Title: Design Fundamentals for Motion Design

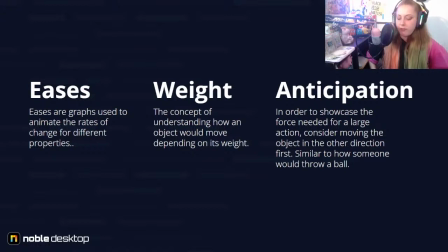And again, think about how that's going to have a visual impact on the content that you're working on. How is the visual impact going to be applied? It's going to be very similar to, again, your spacing as well. Is it coming in quickly, and in the middle it's a bit slower, etc.
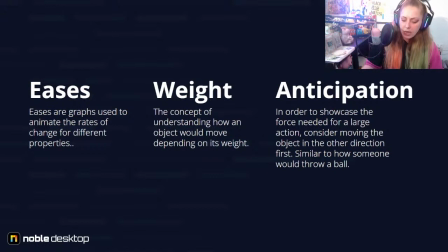You ultimately want your eases to reflect how perhaps that item would move in real life. Speaking of real life, weight. So this is a concept of understanding how an object would move dependent on its weight.
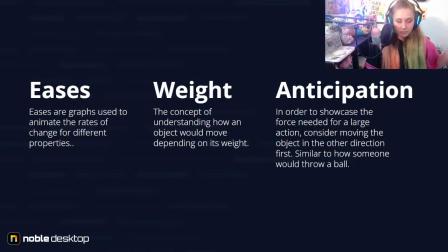So if you had a literal weight, which, nope, spoiler alert, but my example is going to be that, versus a feather, those two items are inherently going to be moving differently from one another. Okay, the movement of a feather is much slower, more fluid,
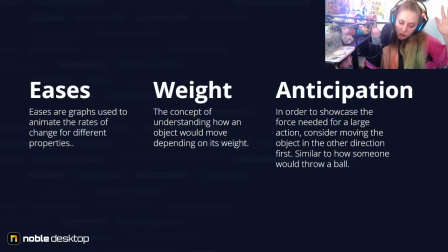whereas the movement of a weight is going to be a lot more dramatic, a lot faster, and there's going to be also a lot of reverb as well. So depending on the weight of the object that you are moving in this motion graphic space, that should, again, reflect on how you're animating it.
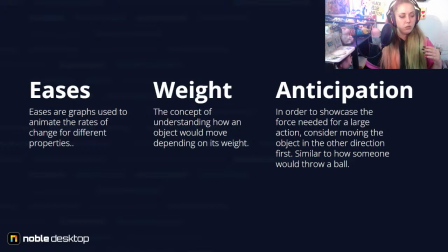These same concepts can also be applied to any type-based motion graphics that you're doing as well. So if you want your text to look heavy, maybe it's coming in as like a weighted bit of text that could kind of smash down and again have that bit of reverb, which we'll be talking about the actual term for that here shortly.
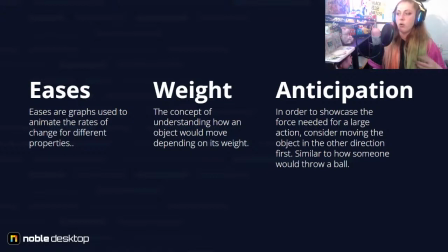And then lastly, you have the anticipation, which in order to showcase the force needed for a large action, which is again going to be what I'm about to show you, consider having the object move in the opposite direction. So think about somebody who's throwing a ball.
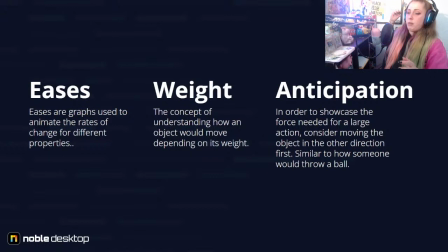Somebody that's throwing the ball, they're going to wind up their arm to get enough force to throw it as fast as they can. They're not going to just, well, I suppose some folks will just try to throw it. But of course, if you do that, you're not going to have as much momentum, they're not going to have as much force.
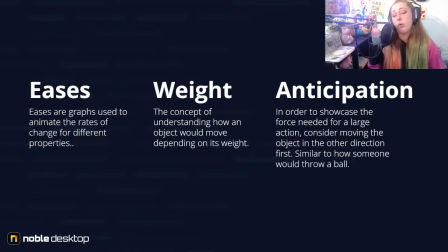So anytime that there is a substantial amount of force, which you're about to see in the example shown, there is going to be that anticipation, or rather that kind of like throwback. And the anticipation could be prior to the action happening as well as the aftermath of whatever is happening.
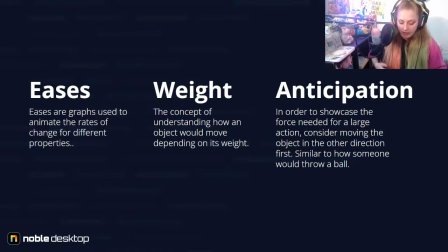So it could be, again, the aftermath of that really heavy item hitting the floor, which is ultimately what you're going to see here.
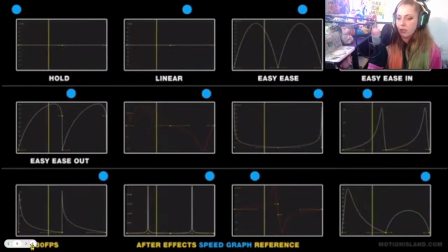Okay, so let's skip to that example.
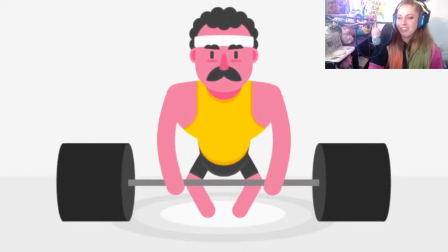We got the man with the weight trying to lift it up, and there he goes real fast, and then watch how it throws it on the ground.
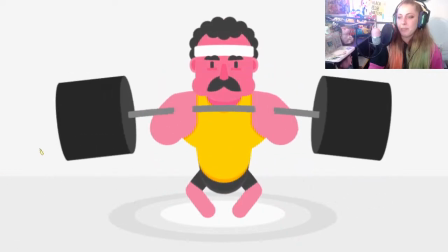Up, up, up, up. Okay, that's that anticipation as well at the very beginning, where he's quite literally trying to lift up that weight.
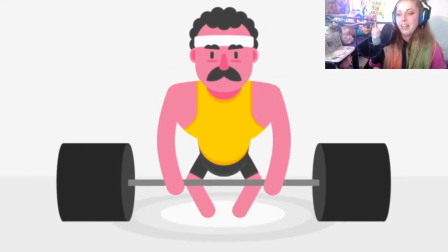So you can identify the weight of it as well as that anticipation being used to
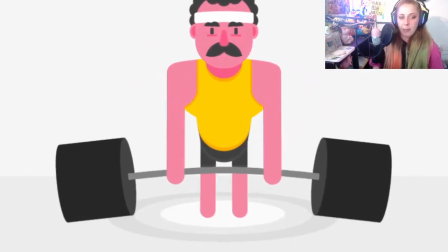identify that force that is happening with that object, right?
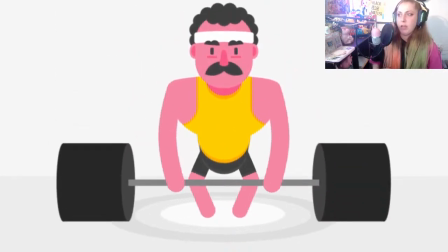When you think about it and you break down the pieces of what's happening in this animation, there's quite a few just very basic things happening.
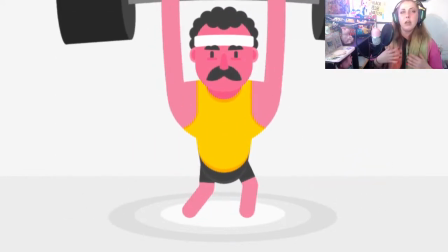And it's just, again,
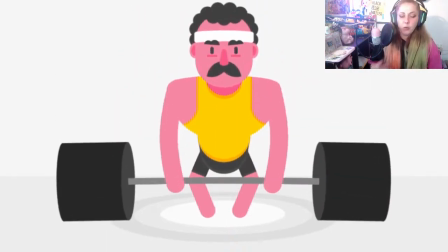ultimately reflecting what you are going to be seeing in real life if somebody was actually doing powerlifting. So here's another example.
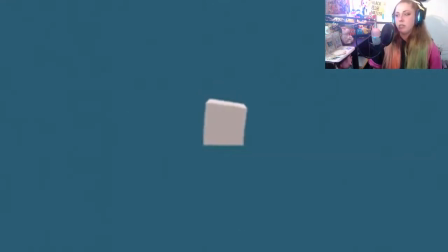So getting wind up, ready to go, getting wind up, ready to go in, hoit, and then it flips over. Okay, so it has to have that motion to get itself going and flip over as it's working on that. So it's another example of anticipation. Okay.
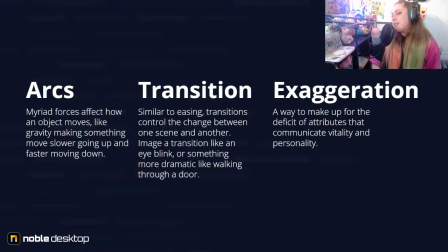Our next list of options, or not options, but things that we want to talk about next are your arcs, your transitions, and exaggerations. Okay.